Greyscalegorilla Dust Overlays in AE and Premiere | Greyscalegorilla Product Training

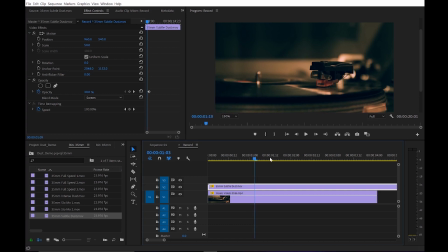You can barely even tell it's playing. But the thing is, it's the dust is floating up, and I don't think it would work well given that the record is spinning around. So what I think I'm going to do is go ahead and rotate this. So if I go into my effects right here and rotate, just drop this to, say, negative 90.
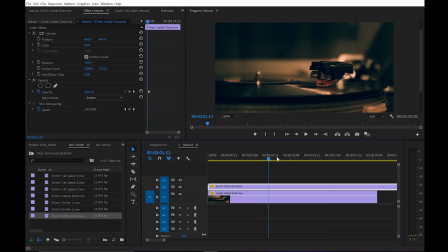And then I've rotated it. There we go. I've rotated sideways. So now you can kind of see it like floating along. Let's bump this up just so you guys can see it real quick. Now you can see it floating along the side of this record.
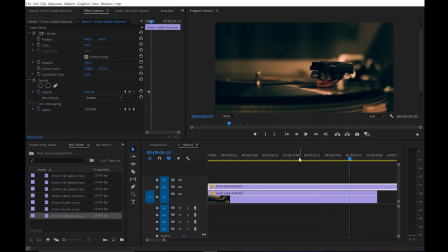All right, let's undo that. And another thing that we can do is actually, here's a quick trick for you. I'm going to duplicate this. So I'm going to hold down Alt on my keyboard, click on the dust and bring it up. That's going to add a second layer of dust.
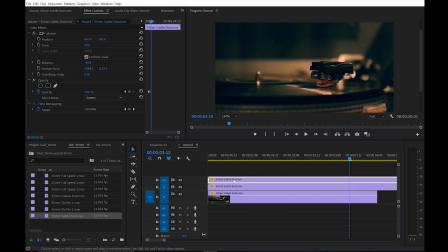And what I can do is easily offset this and scale it to make it look even more full. So I'm just going to trim this down and scoot it over so it's not the exact same clip. And here's, I'm going to show you what we're doing. So let's bump this back up to 100 real quick, just so you can see.
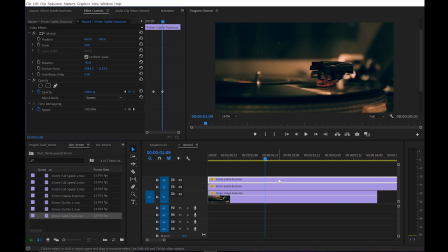So the first trick is I'm going to actually scale this top layer up. So let's bring this back up to 100%. And now you can see that the dust is getting bigger and it's closer to frame. But what we could do is hop into our effects controls and we want to add a Gaussian blur.
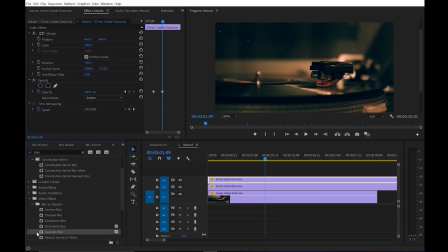So if we head into blur, let's bring this onto our top dust layer. And what we're going to do is bring this blurriness up quite a bit. And you can kind of see that might be a little too much.
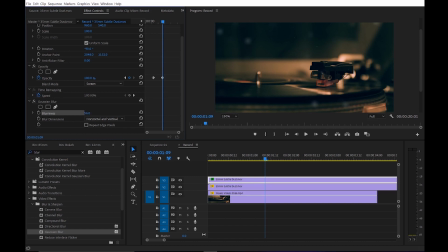Bring it back down just a little bit. About there's looking pretty good. And you can kind of see now that we have both the little floaty dust in the background and some nice big dust closer to camera.
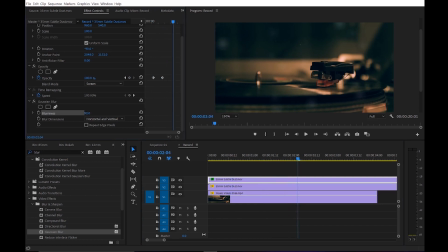I might even blur it even a little bit more, somewhere around, let's say, 85. And now we're going to drop that opacity back down. So let's just kill those from earlier and drop this whole clip to like 25.
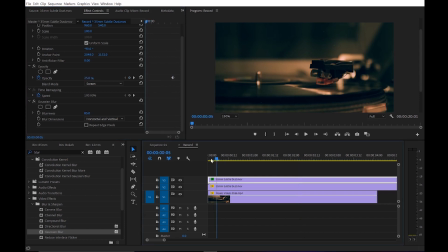And now you can barely see the dust, but as you play through and you scrub through, you're going to have a nice clean look. And since it's the same clip, they're all moving at the same speed and it looks nice together. And that's it. That's how you use dust in Premiere Pro.